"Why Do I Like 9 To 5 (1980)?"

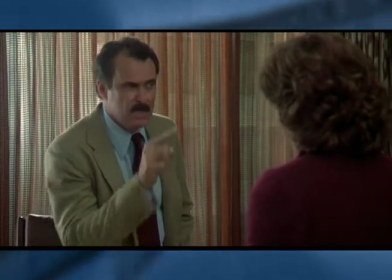(4:12)
To me, it's a visual representation of her power in any given scene.
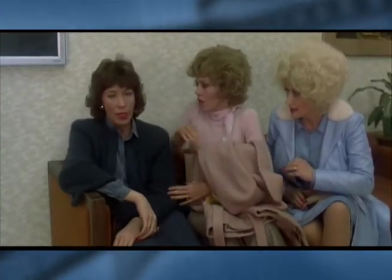(4:16)
When she's at her shakiest, she's in Prussian or midnight blues, but always has red lipstick or jewelry.
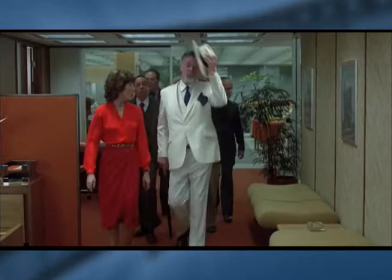(4:22)
And when she's at her strongest, she adopts more cardinal and Venetian shades in her wardrobe, a symbol of her ambition and experience at the company.
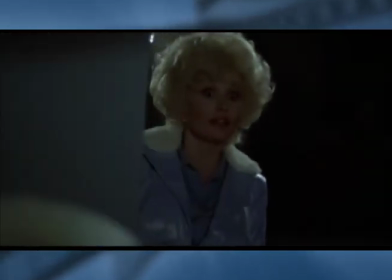(4:31)
I like how Doralee is incorporated with cornflower blues and daisy yellows, emblematic of her Western roots.
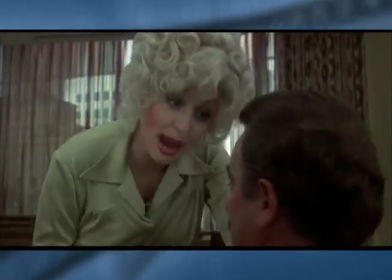(4:38) I got a gun out there in my purse, and up to now I've been forgiven and forgetting because of the way I was brought up.
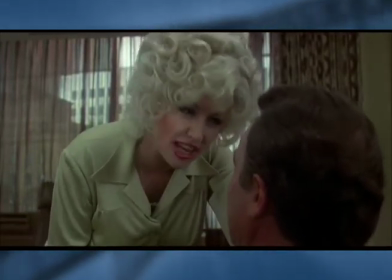(4:43) But I tell you one thing, if you ever say another word about me or make another indecent proposal,
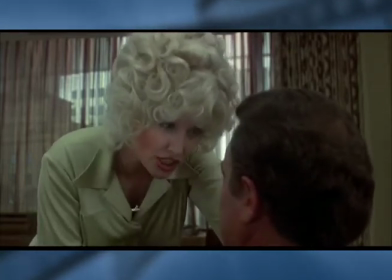(4:48) I'm going to get that gun of mine, and I'm going to change you from a rooster to a hen with one shot.
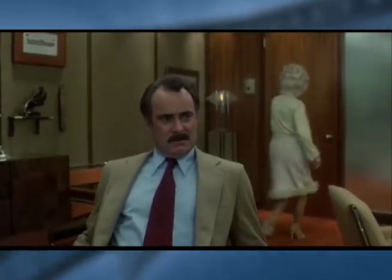(4:54) Don't think I can't do it.
And Judy,
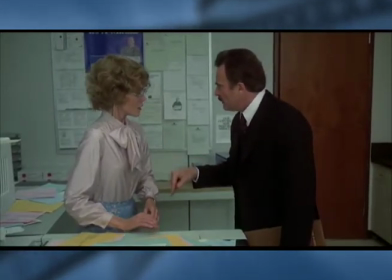(5:02)
the most conservative of three, has a more traditional look, which also includes shades of azure, carnation, and white.
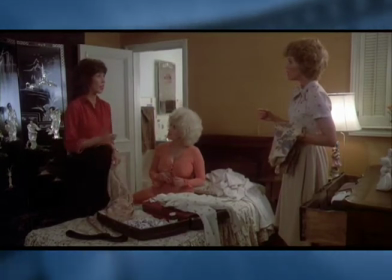(5:09)
I like how this represents the various ways women present themselves as individuals while still being distinctly feminine.
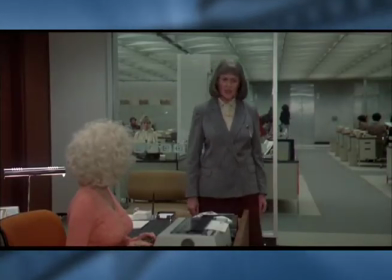(5:17)
And this is a stark contrast to someone like, say, Roz, who looks severe in her charcoal suits.
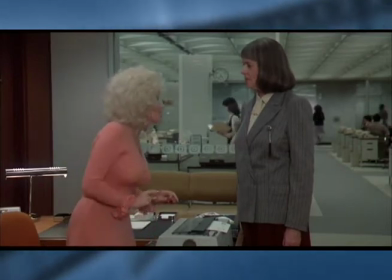(5:22)
It illustrates her allegiance with heart. Though I would also argue that such a color scheme is meant to be attributed to age,
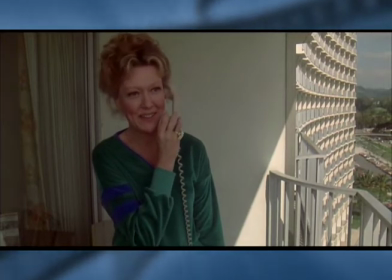(5:29)
since Missy Hart isn't really dressed in light colors, but she's no less feminine than the rest.
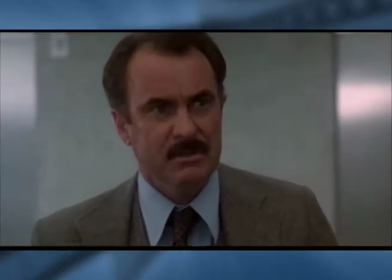(5:35)
And this motif of color continues when we see the offices and how somber it appears,
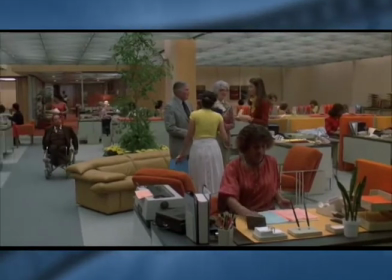(5:39)
but then in the finale, a woman's touch has made it personable and livable.
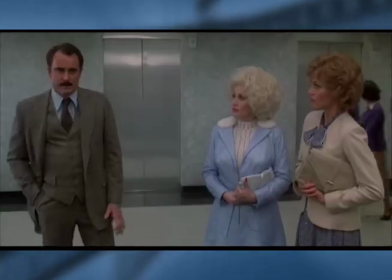(5:44)
I also enjoy the simple use of editing in relation to exposition and what the audience knows versus what the characters know.
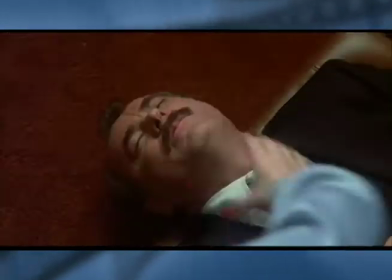(5:51)
Like in this scene here, when the women believe they've poisoned Hart and rush to inform each other.
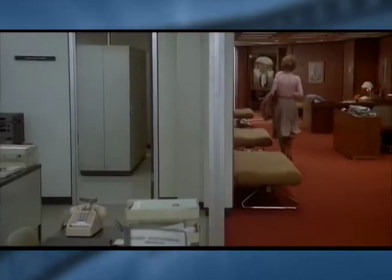(5:55)
We know first when Violet finds out.
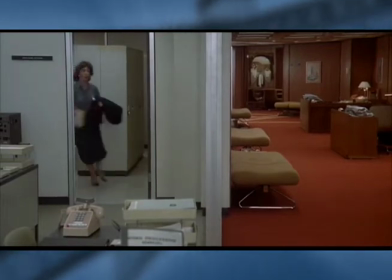(6:00) Oh my God! Oh my God!
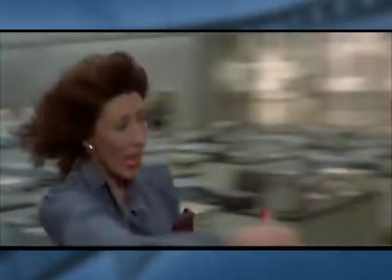(6:08)
Then when she runs to tell Judy in the elevator.
Hurry! What's the matter? Something terrible's happened!
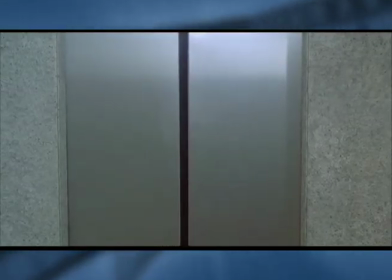(6:13) You...
The door closes, and we cut to when they're getting off and Judy has been brought up to speed.
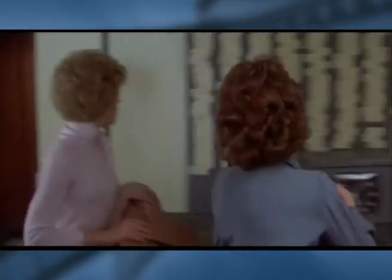(6:18) You make such a stupid mistake. I thought it was skinny and sweet. Here, look at the box.
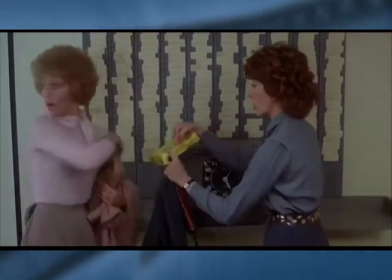(6:24) They are identical except for the little skull and crossbones on the label. That's crazy.
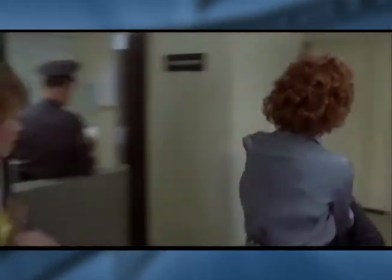(6:28) Someone's gonna see you.
It keeps the pace going, and that's what I want. I cannot stand clunky or repetitive exposition.
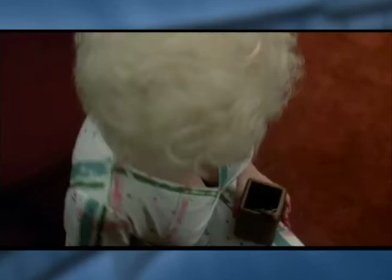(6:36)
Finally, we must talk about the message, which simply put is the treatment of women in the workplace, which was the crux of the production.
My challenge as one of the producers was to, in a short amount of time, educate Colin Higgins on everything that I had learned about secretaries. So the organization, which was called the Association of Office Workers, 925, in Cleveland, I flew him to Cleveland and we went there and my friend organized about 40 women of all shapes and sizes and races, and they sat in a circle and he asked to go around and have each of the women tell their stories, which they did.
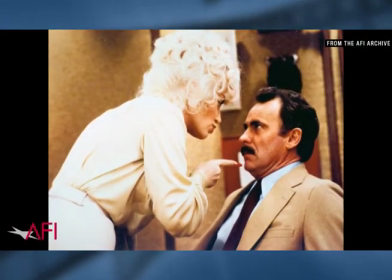(7:12) And when that was over, the genius, he said, "Do any of you ever fantasize what you'd like to do to your boss?" Oh my Lord, and I mean, some of the things we couldn't put in the movie.
And that's all well and good.
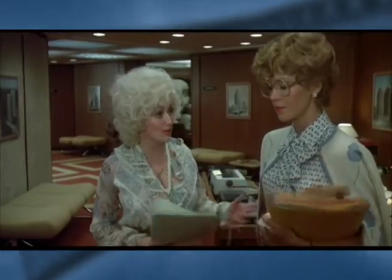(7:25)
But I want to look at the relationship of women in the workplace.
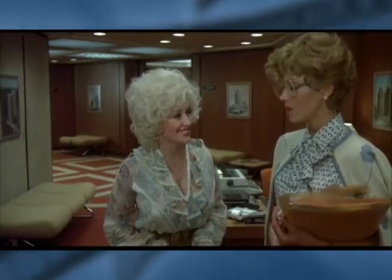(7:28)
As we can see in the first act, the women are standoffish to each other, suspicious, condescending, and competitive.
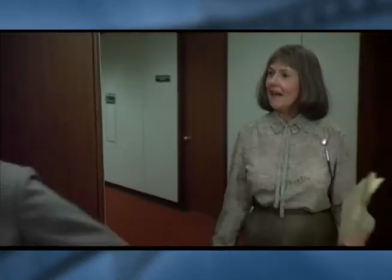(7:35)
Granted, Roz is clearly not a friend.
I haven't heard from you. Did you get my memo?
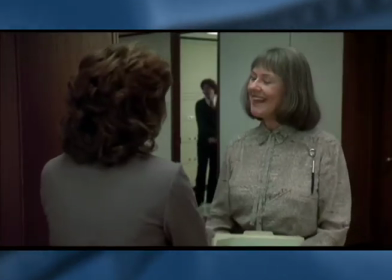(7:40) I did, Roz. I tore right through it. Good. You know, we must clamp down hard on any signs of unionization.
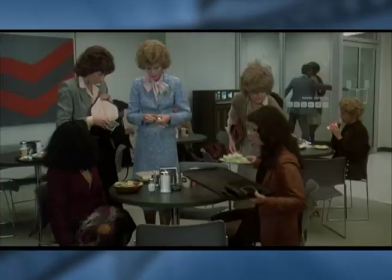(7:48) Oh, here comes Mr. Hart with Mr. Hinkle.
But Violet and Judy aren't very kind to Dorley either.
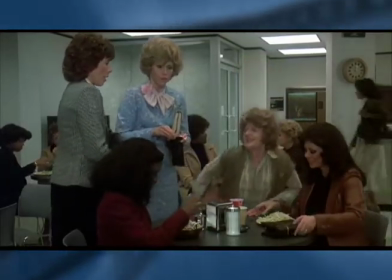(7:55) She does everything else for him. Oh, she's too tired. They've been in conference together all morning.
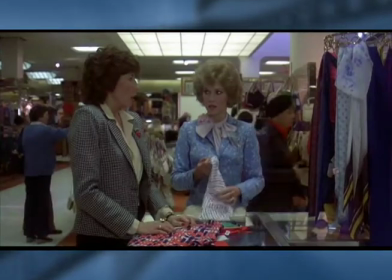(8:02) What did Margaret mean about Dorley? Well, rumor has it that she is banging the boss.
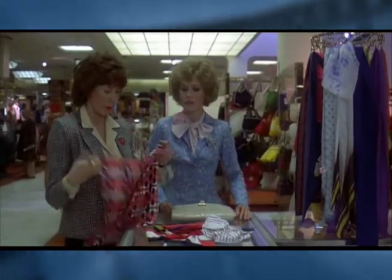(8:10) She and Mr. Hart? I think that's awful. Well, live and let live.
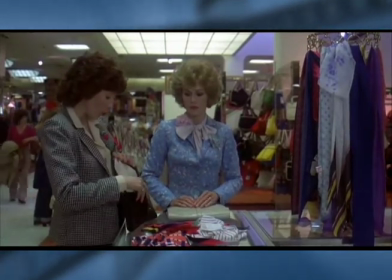(8:16) Though, frankly, I credit her with more brains, certainly more taste.